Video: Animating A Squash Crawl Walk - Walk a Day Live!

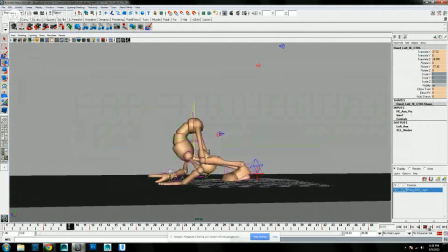1487s
I gotta get this picture-in-picture thing working. That is throwing my game off, my animation game. Okay. Now let's add some
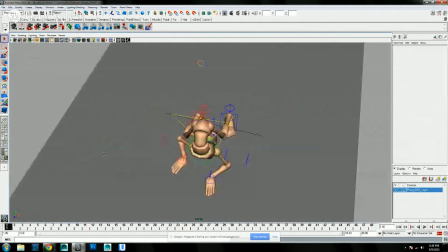1500s
know what, before we do that, again, save, just because everything is a little laggy today on YouTube.
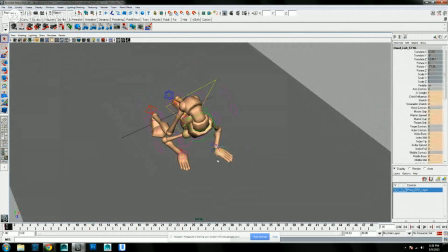1507s
And we're gonna do something with the hands, because these are very flat, poseless, lifeless, blah hands. So let's get a little more fun going in them. Fun, you say? Oh yeah, hands are the best, man. I love animating, drawing hands.
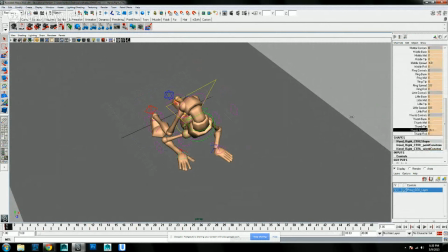1524s
They take a long time to master, and I still mess up every once in a while,
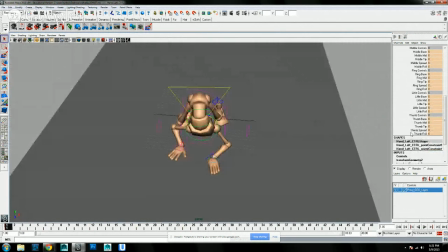1530s
but I think they're one of the best ways to show expression in anything and really add,
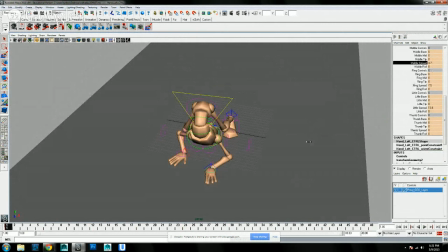1536s
quality and life to something that isn't really there with just looking at,
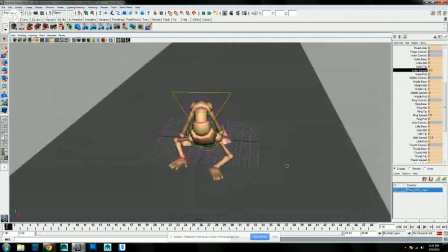1543s
hips and shoulders and femurs and all that stuff. I don't know why I said femurs. Who knows?
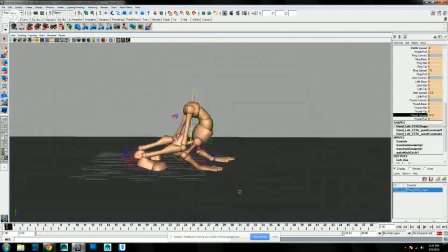1551s
I'm talking for an hour here,
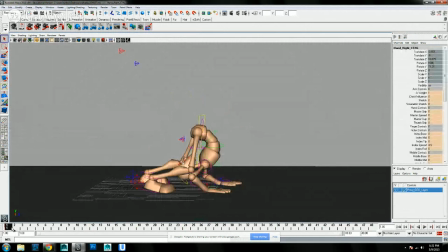1554s
so I might come just say some random stuff every once in a while, but hopefully there's at least some good that everyone can get. Okay, now we're going to add some rotate back, kind of some drag on there. And with this one, since we have the angle of the hands here, there's not just a clear rotate that we can grab there.
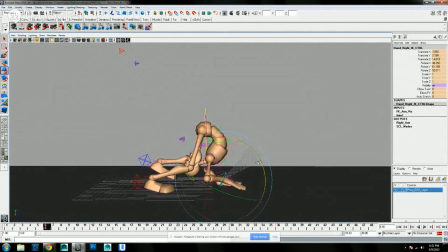1573s
So what we're going to do is we're just going to drag it down there. You can hold shift and really rotate. So do something like that. Let's see, how does that look? Let's see, that looks better.
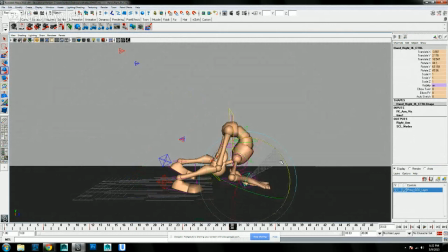1585s
We might need to still raise it up more, because if I'm doing drag on the fingers as well, that's going to intersect with the little ground cube that we have. But let's see. It's at least something better than we had before.
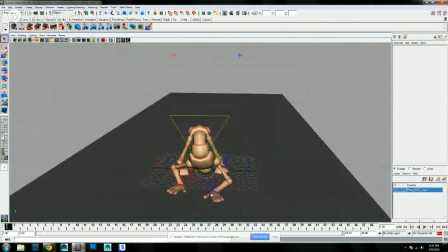1602s
Again, save it off, and let's try it on the other side.
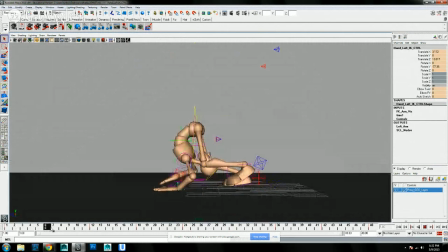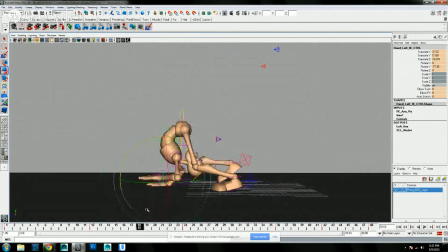1621s
And we're just going to set a key on 24, because for some reason those rotates weren't saved there. So. And rotate it down. Okay, let's see how that's working. And let's check the stream to make sure you guys are still getting the video.
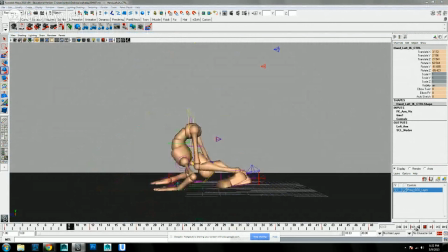1638s
You are. Great. I'm glad that this is working better than it was earlier.
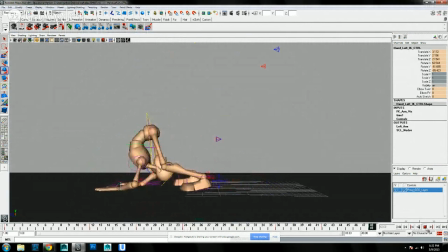1645s
Okay. Now, you know what? Before we move on to really futzing with the hands some more and doing that, let's fix a big stiff issue that you can see right now.
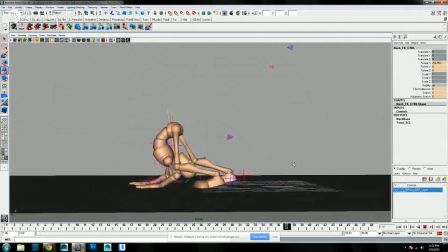1658s
Stiff issue, that's not appropriate to make a joke about. So yeah, if you can see, the neck just feels really stiff. The rest of the body has some movement and some everything in there. So let's get that loosened up here.
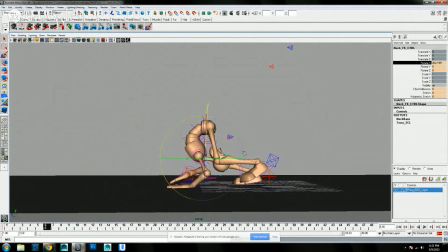1673s
So let's try raising it, squishing it in on the passing position and down on the contact. But I think we're probably going to end up doing the reverse of that. But play with it. Like I said, one of the big things with the animation is try this, try that, try this, try that, and then watch it and see if you like it.
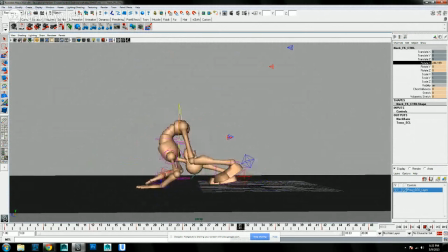1691s
Yeah, that seems a little too over the top. We don't want that.
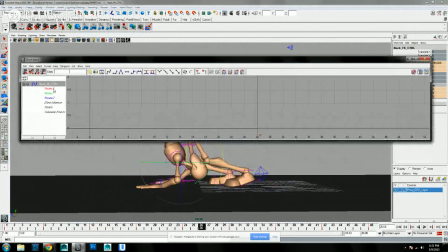1696s
So we're going to do the opposite. So again, pull up the graph editor, go into the rotate X, because that's what we were using. And first off, we're going to kind of flatten this off just so it's a little more uniform in the movements.
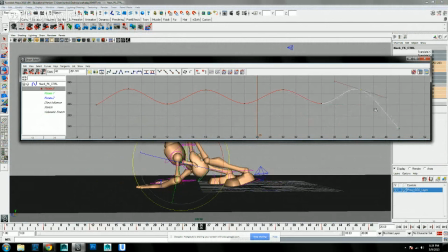And like I said, we're going to try that reverse of what we had. So as soon as this is all a little more flat, we're going to grab those guys
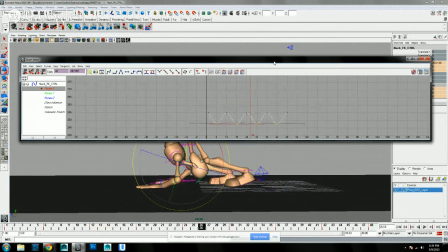1727s
and flip them and do the inverse of it. Okay, and let's see.
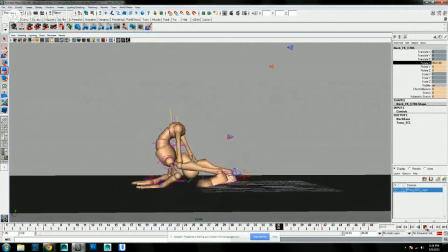1733s
That feels better. Again, you don't want too much.